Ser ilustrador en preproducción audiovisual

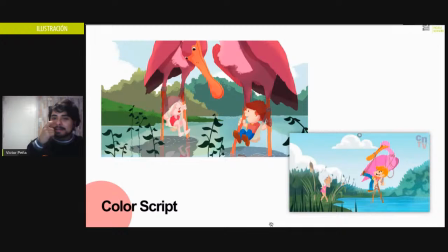(20:46)
Es una propuesta estética muy, muy interesante. Y es muy icónica de ellos. Ahora cada vez que alguien intenta hacer algo similar, siempre recuerda a Gumball. Entonces, son como, no sé si pioneros, pero sí fueron los que lo popularizaron.
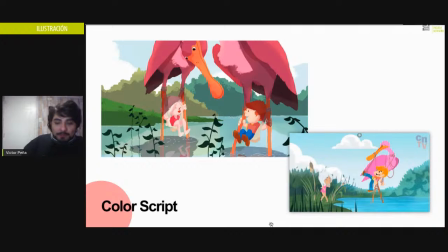(21:03)
¿Vale? Entonces, nosotros, claro, obviamente no podíamos hacer eso porque, uno, el presupuesto es distinto. Y dos, es más trabajo del que uno puede hacer con un equipo nacional.
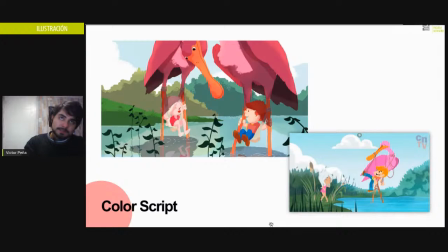(21:21)
Entonces, bueno, tuvimos que diseñar los fondos, tuvimos que simplificarlos. Por ejemplo, en el screenshot que está abajo es un screenshot de la serie ya lista, en un capítulo, en un frame del capítulo. Y pueden ver, por ejemplo, que las plantas son súper... son formas geométricas,
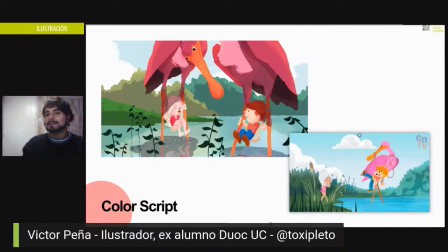(21:40)
no son representaciones como muy fieles a la realidad. Por ejemplo, el agua es un manchón, las nubes son muy cartoony. Así que ese fue como el producto final, como para relacionarlo un poco con los diseños de personaje.
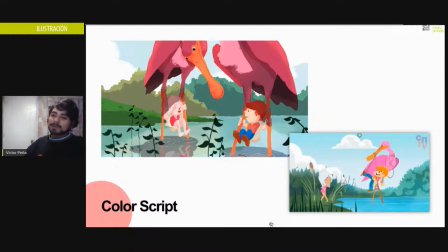(21:57)
Y bueno, aquí, como creo que ya leyeron, dice Color Script. El Color Script es una guía de color que se hace en preproducción. Y es para que la gente
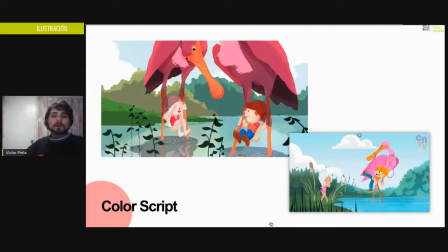(22:13)
que pinta los fondos o para la gente que compone, para ver cómo los colores, más que nada. Entonces, claro, aquí yo, por ejemplo, pinté a Rena y a Mampato jugando en el lago con estos flamencos mutantes.
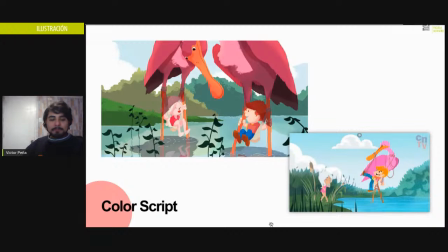(22:29)
Y no solamente sirve para definir color, también sirve para definir como el sentimiento que uno quiere como entregar. Va de la mano con el color, obviamente,
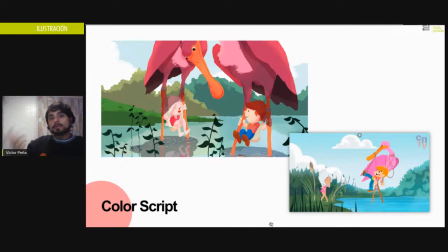(22:41)
pero también uno de los propósitos es entregar como ese sentimiento que tiene en la escena. Entonces, cuando uno pone el color script de una serie como todas ordenadas, uno solamente por los colores puede ir cachando más o menos qué está pasando en la película. Si es como mucha acción, si es como una escena romántica, una escena más tranquila.
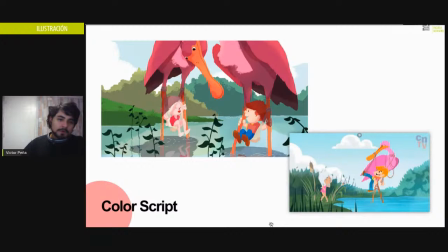(23:00)
Esta escena en particular era bastante tranquila, entonces colores pasteles, colores como no muy llamativos. Lo más llamativo ahí son los flamencos. Y algo que se puede, por ejemplo, ver en el producto final, donde hay demasiado mucho ambiente,
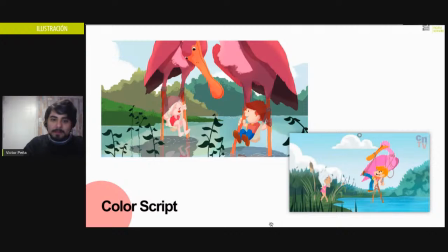(23:15)
que es como un azul como pastelado, no es súper saturado como el flamenco en sí.
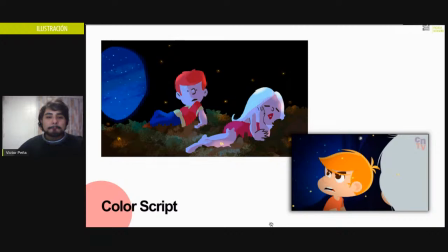(23:22)
Acá hay otro ejemplo, que es de noche, están dentro de una cueva. Entonces, claro, se necesitaban los colores para pintar los fondos de noche, porque un artista, la interpretación de noche de un artista a otro cambia un poco.
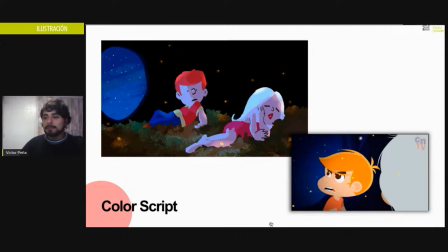(23:38)
Hay artistas que pintan la noche muy azul, hay otros que las pintan mucho más grises, como más oscuras. Entonces, con el color script, todos pintan con los mismos colores. Entonces, ya tenemos en el producto final, todos los fondos son coherentes.
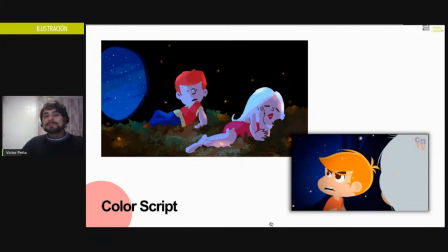(23:53)
Son coherentes entre sí, no voy a estar viendo la serie y va a haber una escena como una noche azul y después pasa una noche como rosada.
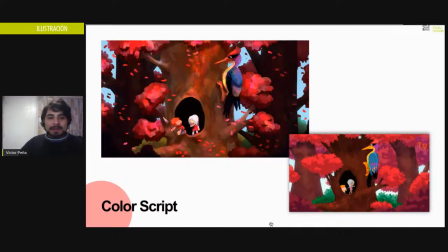(24:01)
Para esto sirve el color script. Acá hay otro. Bueno, como ven, hay muchas cosas que van cambiando durante la producción. Por ejemplo, en el color script, todos los elementos que estaban atrás en el fondo eran más oscuros. Pero ya cuando estábamos haciendo la serie,
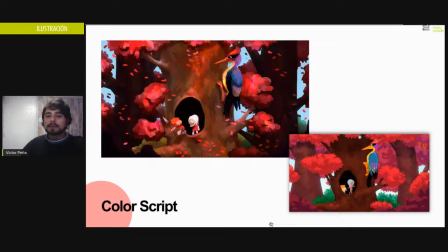(24:21)
eso no gustó mucho porque todas estas cosas son propuestas al fin y al cabo. Y como propuestas se pueden rechazar, se pueden desechar totalmente. Entonces, claro, una de los cambios era hacer que los árboles fueran un poco más claritos para que se notaran que son árboles.
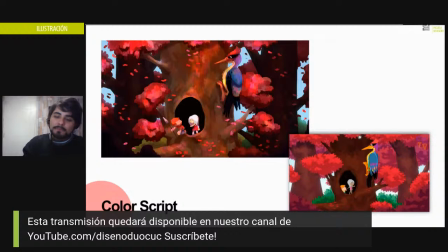(24:38)
Y para que se notara también que estaban como en un lugar con mucha luz, que no era un bosque tan, tan denso.
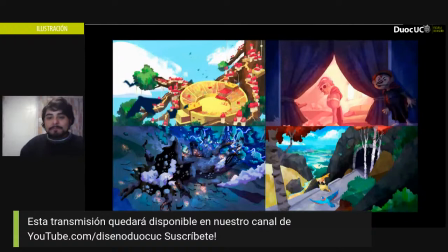(24:47)
Aquí hay otros ejemplos de color script.
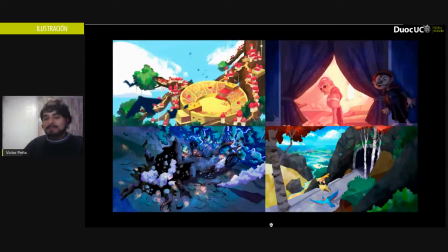(24:50)
Y claro, como les comentaba, sirve también para hacer como el sentimiento de la escena. Por ejemplo, yo puedo ver que aquí en la primera es un sentimiento como más calmado, como de mirar todo el panorama.
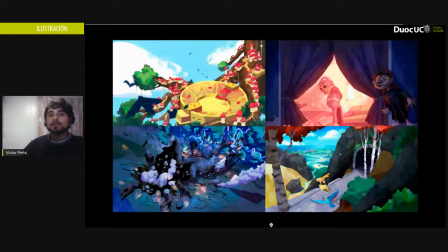(25:04)
En el segundo hay una intención, hay una acción que está sucediendo y los colores que están ahí ayudan a acentuar, a exagerar la situación. En el tercero hay mucho caos, colores azules como frío. Y en el último,
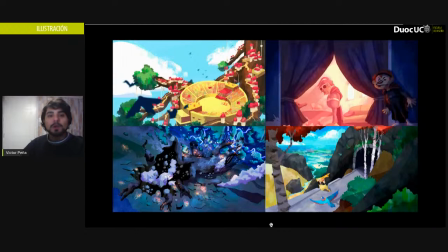(25:26)
claro, son colores más amplios que llama un poquito más como al mismo sentimiento que hay en el primero, que es como para ver como algo más amplio, como ver un fondo desde lo lejos. Entonces yo recuerdo que cuando yo estaba pintando los fondos tuve que usar esto para sacar los colores.
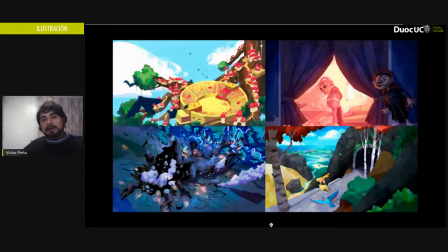(25:45)
Por ejemplo, cuando estaba pintando las casas encima de los árboles, miré mucho el primer color script que está acá y sacaba de ahí mismo el color de los techos. Entonces todos teníamos los techos de las casitas de los mismos colores.
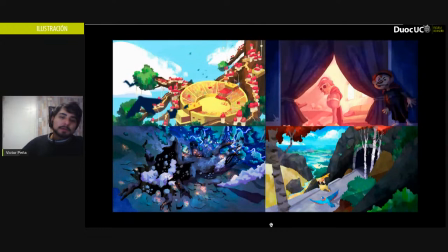(26:01)
Y eso fue una propuesta. Obviamente basada en el cómic, pero los colores del cómic son distintos.
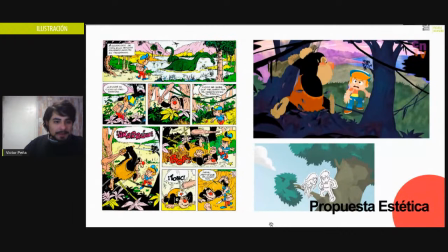(26:08)
Son un poquito más como amarillos. Bueno, este del cómic es súper antiguo. Entonces la tinta que se usa es súper saturada, hay mucho negro. Algo que no se iba a pasar muy bien a la animación.
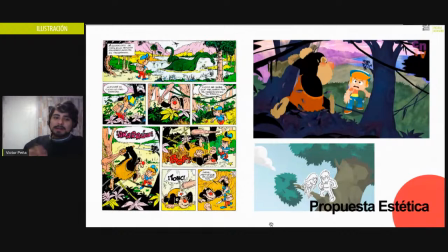(26:27)
Especialmente porque queríamos hacer una animación que fuera similar a lo que ven los niños hoy en día, ¿vale? Entonces, hacer algo así hubiera sido muy experimental y quizá no hubiera concordado mucho con el público al que queríamos llegar.
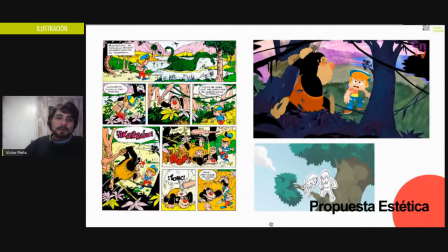(26:41)
Entonces, tuvimos que modernizar la serie y modernizar los fondos, como incluir un poquito más de color. Respetamos algunas cosas, por ejemplo, en el cómic las montañas eran rosadas, ¿vale? Pero no es que sean rosadas, sino es que se ven rosadas.
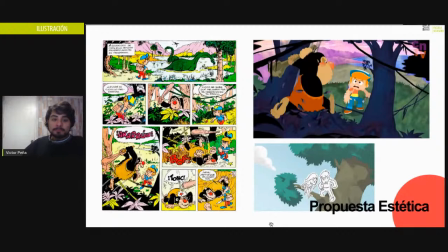(26:59)
Es como, yo creo que Temo usó la tinta que tenía a la disposición y un color clarito era claro, como una especie de rosado. Entonces nosotros lo usamos así literalmente como para evocar eso, pero claro, al fin y al cabo es una propuesta estética.
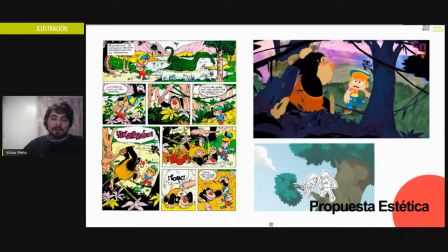(27:16)
Y abajo podemos ver cómo resultó un árbol, por ejemplo, que es súper angular, tiene como estos detalles de la... como una simplificación de las hojas, pero no son todas las hojas.
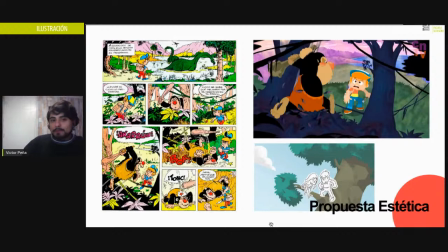(27:29)
Por ejemplo, en el cómic podemos ver arriba que hay un árbol que, claro, que tiene todas las hojas dibujadas y eso para una serie no sería muy buena idea.
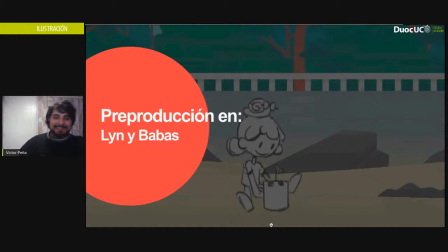(27:38)
Estaríamos como 2 días pintando un fondo y claro, eso no pasa. No es buena idea. Línea Babas es una serie infantil. El público de Línea Babas es mucho más pequeño que el de Mampato. Es como una serie preescolar.
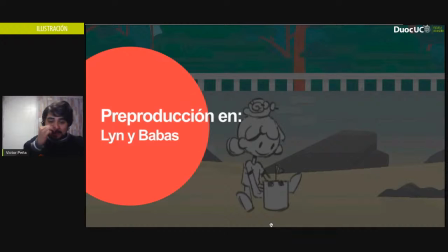(27:55)
Y bueno, trata de una niña que tiene un amigo caracol y visitan una plaza y en la plaza encuentran bichito, animal y todo. Cada capítulo es un animal distinto.
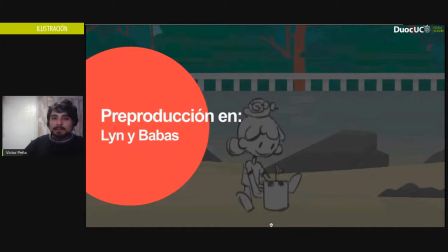(28:07)
La serie tiene 2 temporadas y creo que las 2 están en la página del CNTV, la de Mampato también, si es que la quieren ver. Y claro, esta preproducción es de la tercera temporada, que todavía no sale.
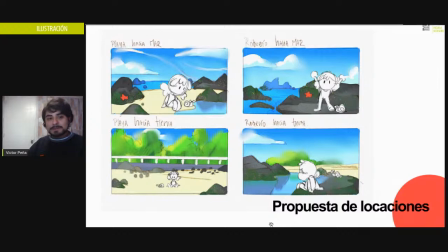(28:24)
Entonces, la diferencia de la tercera temporada con las primeras 2 es que las primeras 2 ocurrían en una plaza y esta ocurre en una playa. Entonces, ahí tenemos problemas porque, claro, no estaba definida una playa, así que ahí vino el trabajo de ilustrador, o sea, yo,
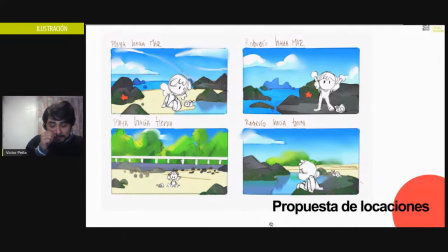(28:43)
a proponer cómo podría verse una playa en el universo de esta serie. Entonces, para poder proponer algo que es parte de un universo es como estético, hay que entender la estética a la que corresponde.